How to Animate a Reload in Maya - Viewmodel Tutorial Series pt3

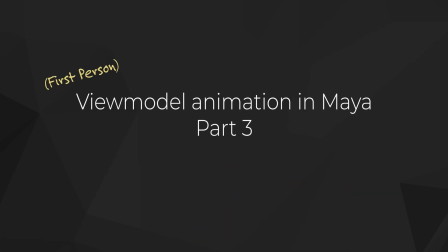[0:00]
Hey, welcome to part 3 of the ViewModel tutorial series for Maya. I'm going to do an overview of the reload animation process, but first let's cover a couple issues that you might have run into in the previous videos.
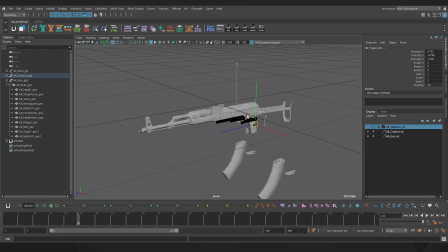[0:10]
Firstly, if you had double transformations on your mesh while you were rigging, that's because our meshes are children of the main gun body mesh,
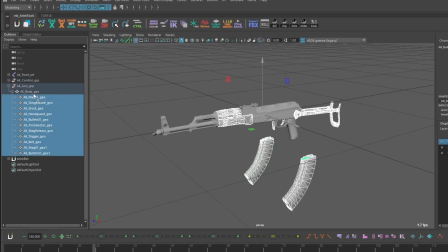[0:17]
so we want to take them out and make sure they're all on the same level and nothing is a child of anything else.
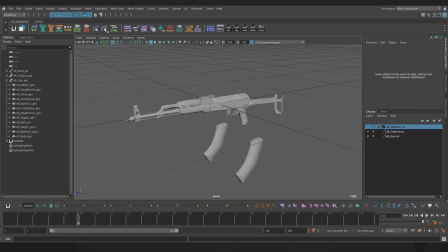[0:22]
The second thing is if you're trying to add any custom scripts to your shelf and you're running into the issue reload is not defined,
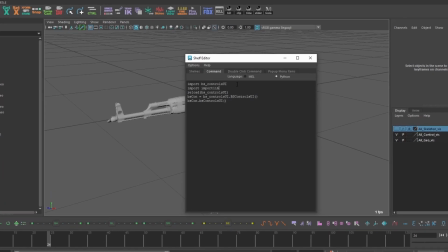[0:29]
we just want to come up and edit our shelf script and add the line import importlib as well as the prefix importlib over here. You can also just use imp as you can see here in one of my other scripts.
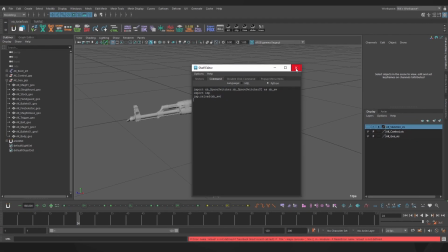[0:39]
Most of the time that should sort it out, but in cases such as bscontrols we're going to need to do the same for any scripts that reload the tool inside the script.
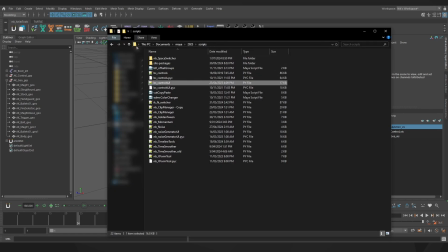[0:47]
So navigating to documents, Maya, version number and scripts, let's open up the bscontrols UI in Notepad,
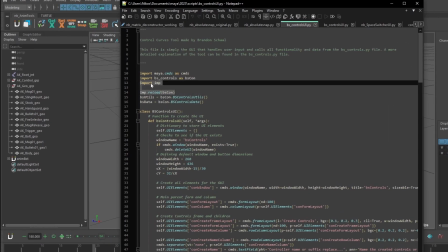[0:54]
and we can see I've edited it here on lines 12 and 14, comparing it to our older version which doesn't have these changes.
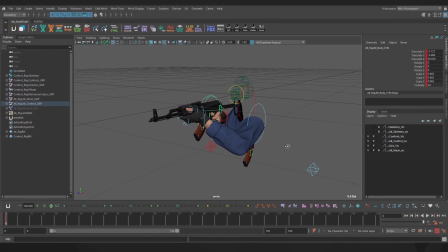[1:01]
So this isn't a tutorial on how to animate, if you don't know the basics in any software, I'd recommend going off and learning about keyframes, tangents, how to do a bouncing ball, etc. so that you're able to make the most of the things covered in the rest of this video.
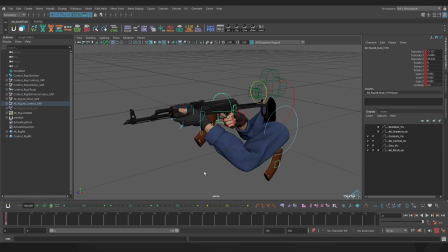[1:15]
That being said, here's the rundown on animating in Maya. You've got your timeline down the bottom here, which will show you ticks for any keys on your selection. Right now I have the idle pose keyed on frame 0, and you can see that reflected in the channel box where every channel has a dark red tick.
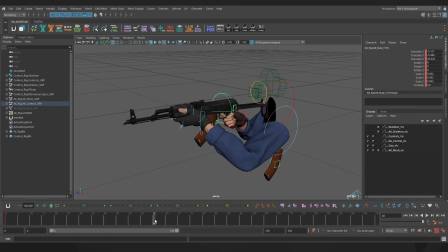[1:29]
If I move to a different frame, the tick turns light red, which means they're still keyed but not on this particular frame. This is important to pay attention to, because you can have keys on individual channels, like so, they're not linked even though they all show up as the same looking tick in the timeline.
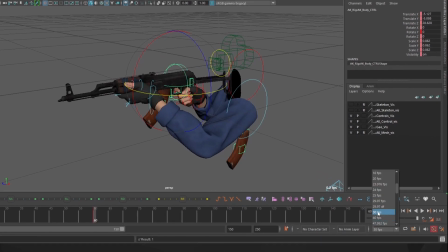[1:44]
Real quick you can set your frame rate here, I recommend 30 fps, and you can toggle auto keying here if you'd like.
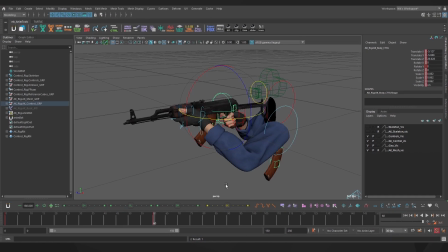[1:51]
I'd also make sure if you have any layers on your controls that they aren't set to T or R in the Layers tab. Opening up the Graph Editor, which you can access via Window Animation Editors, you can see all of our channels, and you can view them individually, or shift select for multiple.
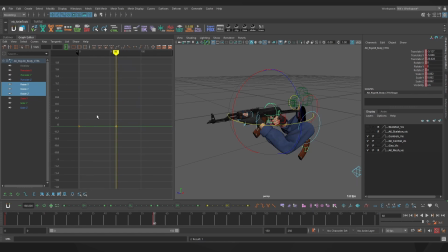[2:05]
The Graph Editor is a great place to do polish, for fine-tuning your tangents and curves of each channel. As a quick example, let me add some appeal to the transition between these two positions. I'm inserting keys on each channel, giving them different kinds of easing and overshoots, Breaking them down individually lets you focus a bit more,
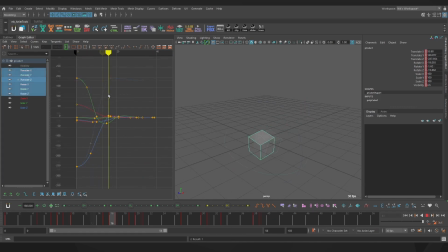[2:22]
and really understand what kind of curves will lead to the feeling that you want to get out of your animation.
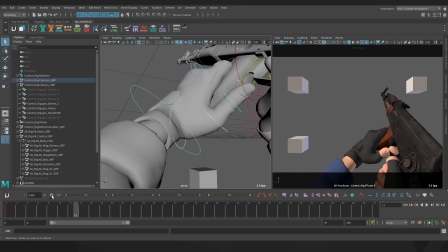[2:32]
Alright, so I'm starting my reload animation with a rough pass, or blocking out, and the first thing I'm doing is figuring out my mag out pose.
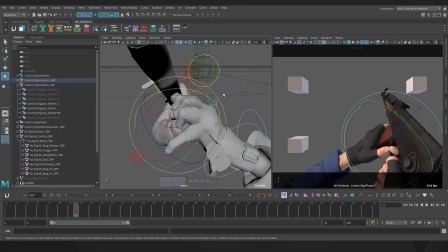[2:40]
I'm taking a bit of time to pose the fingers, because they'll be on the mag like this for a while, even though it's not too visible from our perspective.
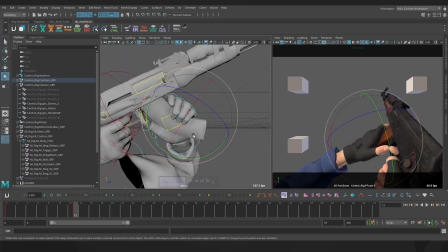[2:47]
It just saves me from having to rework them later. I've also quickly taken the trigger finger out because our disembodied guy practices good firearm safety.
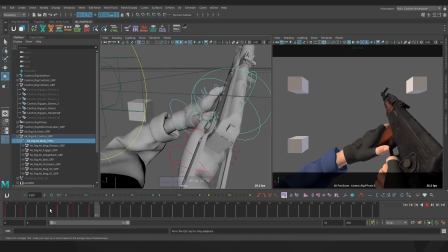[2:56]
Now you can see me adding some in-between poses, figuring out what kind of anticipation I want before the gun raises up,
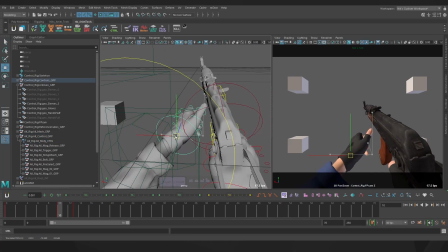[3:02]
as well as the breakdown that will inform the arc of the gun barrel.
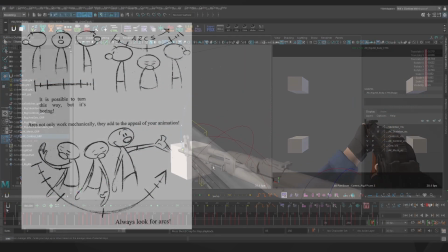[3:06]
Arcs are perfect for giving your animation a feeling of flow, and in view model the tip of the gun is one of the primary places that people tend to feel the effect of nice arcs.
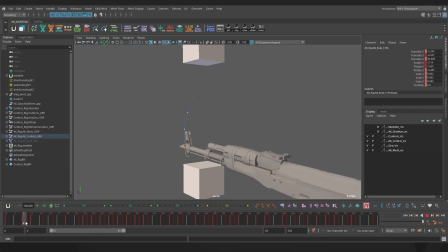[3:15]
Try turning on motion paths, or tracing it with your eye, to see what kind of arc your transitions have.
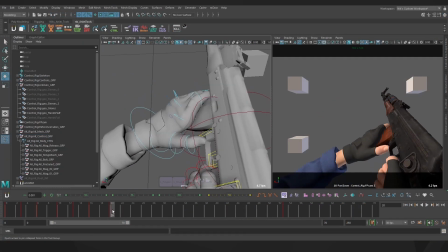[3:20]
It might look like I'm adding a fair bit of detail this early on, and I am, but I'm also working in stepped preview.
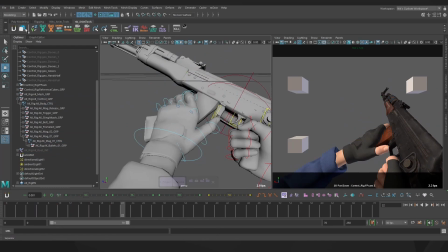[3:26]
That means right now there's no interpolation between my keys, I'm in complete control of what my posing is, so I'm okay with figuring out all my actions this early on.
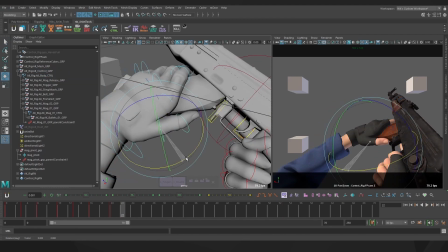[3:34]
You can absolutely animate in spline though, or in separate passes for the gun, hands, and detail, whatever works best for you.
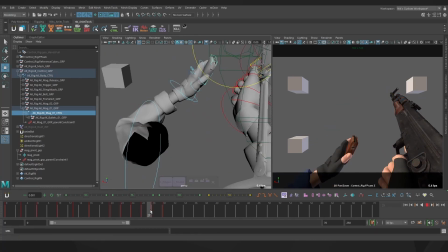[3:40]
At the end of the day it's the result that matters. So for the mag out, I'm again thinking about the arc.
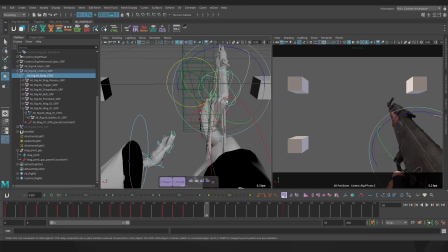[3:46]
My idea for the motion is that it curves in a really satisfying way as it moves off screen.
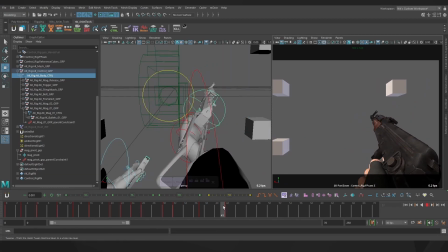[3:50]
I'm laying down some keys for a little weaponry position so that there's some motion happening while the new mag is being grabbed.
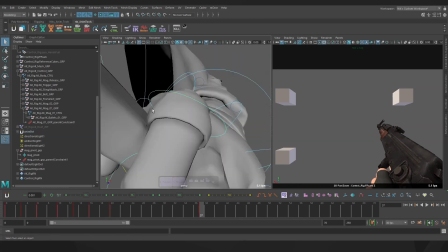[3:57]
It's important to research and understand how different guns function, so with the AK, it's making sure to get that rocking motion for the mag for its insertion.
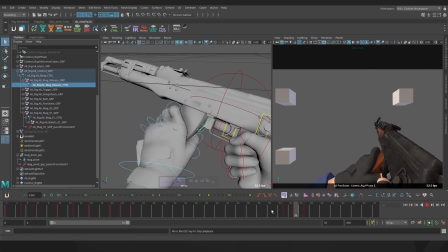[4:05]
I'm also trying to keep the back of the receiver feeling quite stable in screen space to give the player the feeling that the gun is being supported by the stock.
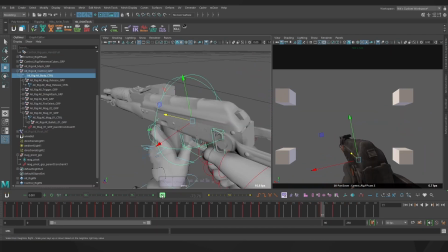[4:12]
For the rest of this blockout, I'm figuring out the Return to Idle, also known as the B2i,
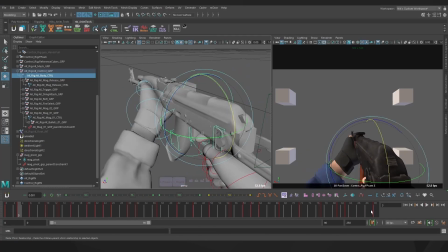[4:17]
or Back to Idle, which is a place you can get super creative and also fit in some more nice arcs.
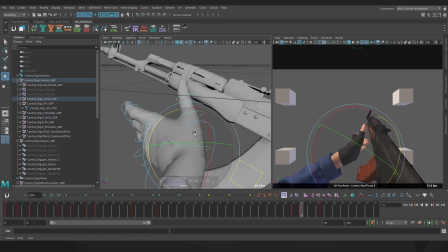[4:23]
I'm also making sure that the final frame is the same as the starting frame, which is pretty ideal if you're animating for a game.
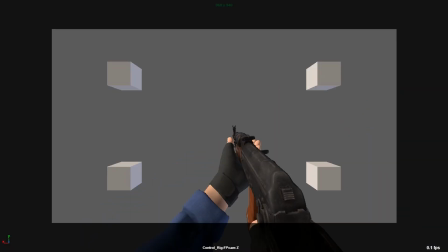[4:29]
Let's stop to look at the result. The stepped preview makes it feel like it's a super low framerate, but if you squint you can see everything is laid out,
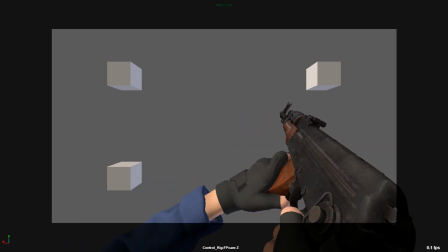[4:38]
all the poses are there, and the timing and the flow of reload is in place, again if you prefer starting in spline that's totally okay, your rough pass might look different to this, but as long as you've got the structure and timing of your reload figured out so you can go over it and refine it more,
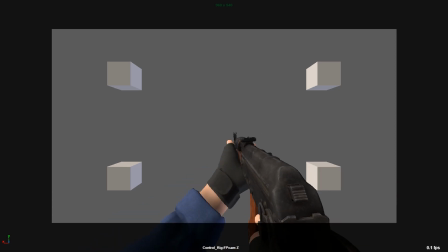[4:53]
you'll be in a good spot.
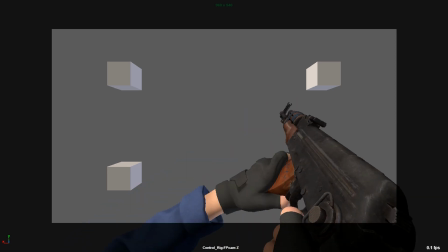[4:54]
If you're animating for games this is a great point to get feedback or test it out in game so you can see or get notes on what might need changing before you start refining it more.
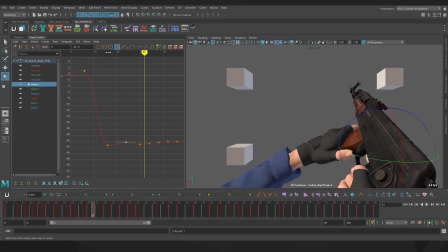[5:04]
Moving into the first pass where I'm diving into the spline, here's where I'm going to be in the graph editor a lot, adjusting the tangents of each channel individually.
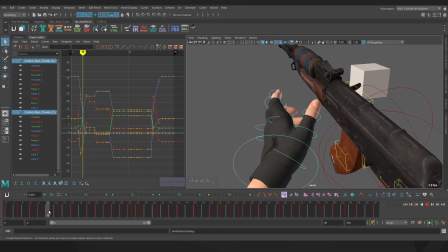[5:13]
To make the most of my block out, I've done copied pairs on all my major poses,
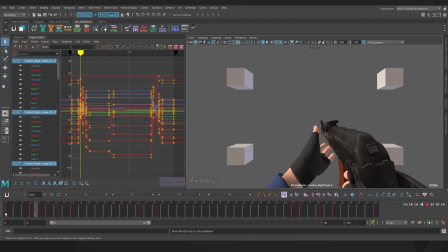[5:17]
which means for any length of time that I want to hold a pose for, I put a copy of that key at the end right when it's supposed to transition.
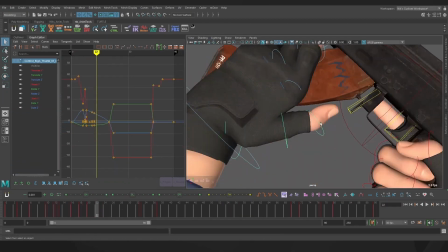[5:25]
That'll help keep your intended timing, rather than result in a spline that looks like this.
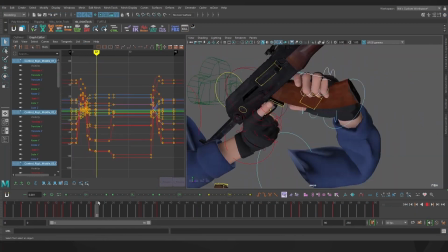[5:31]
A lot of my polish here is just making sure each channel doesn't have any fully static parts and giving everything overshoots and settles to taste.
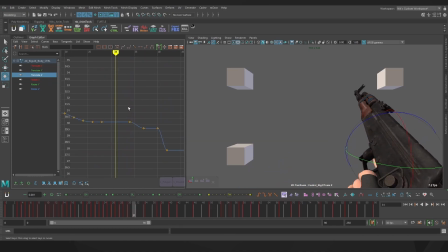[5:39]
You don't want to have too much texture and motion, especially in areas where the gun is being held stable,
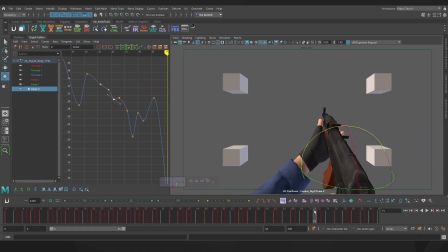[5:45]
but a little bit of drift in each channel helps give the animation some life.
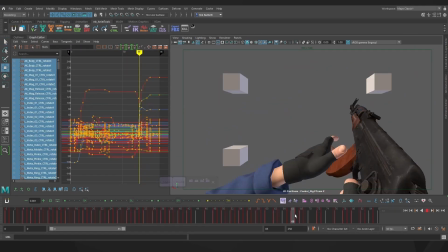[5:50]
I'm also fixing tangents in places where they mess up the smoothness of the curve, in general trying to keep things as tidy as possible.
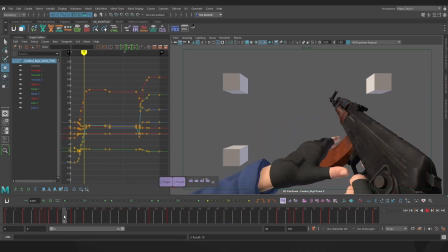[5:57]
Don't get too caught up in having perfect curves though, because again at the end of the day it's the result, not how good your gravitated looks, that matters. This pass is where you can make sure that your arcs are flowing correctly, in case there's interpolation from your block out which gives them some stutters or strange paths.
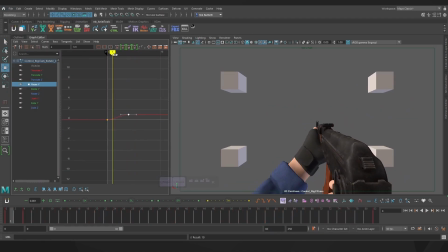[6:13]
The very last thing I do is camera animation, which is kept pretty subtle, but has each axis complement the actions that are happening throughout the reload, just to add a touch more impact to things like the mag in.
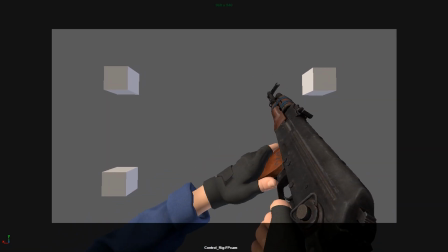[6:25]
So now we have a complete reload animation.
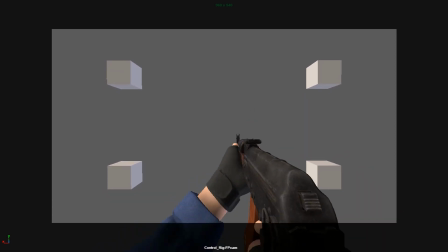[6:27]
I would consider this a first spline pass, although I've added a bit more finger detail than I usually would if it was for a real project. At this point, we can take a look at the overall animation and get feedback on how it feels.
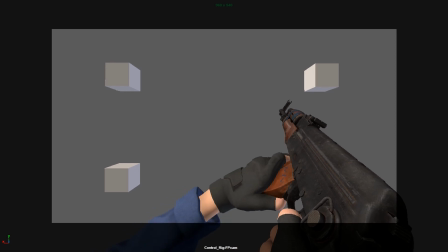[6:39]
I can already see some places that I'm not very happy with, which we can address in another video on how to receive,
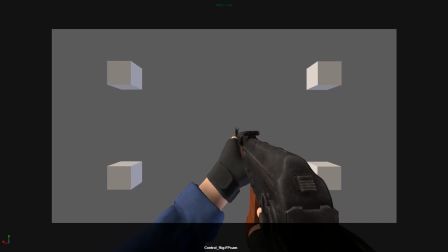[6:45]
apply, and also give feedback, but right now it's good enough.
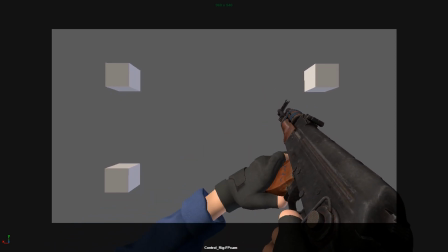[6:49]
So please let us know what parts of the process you'd love a deeper dive on, we'd love to get into the nitty gritty of ViewModel animation in the future,
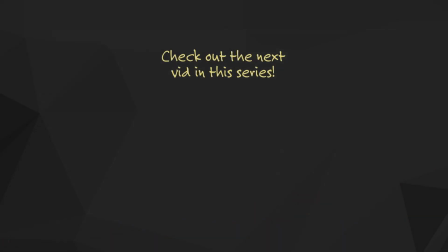[6:55]
hopefully very soon you'll see a few shorter videos pop up covering some more technical stuff. I'll catch you next time, and as always, happy animating!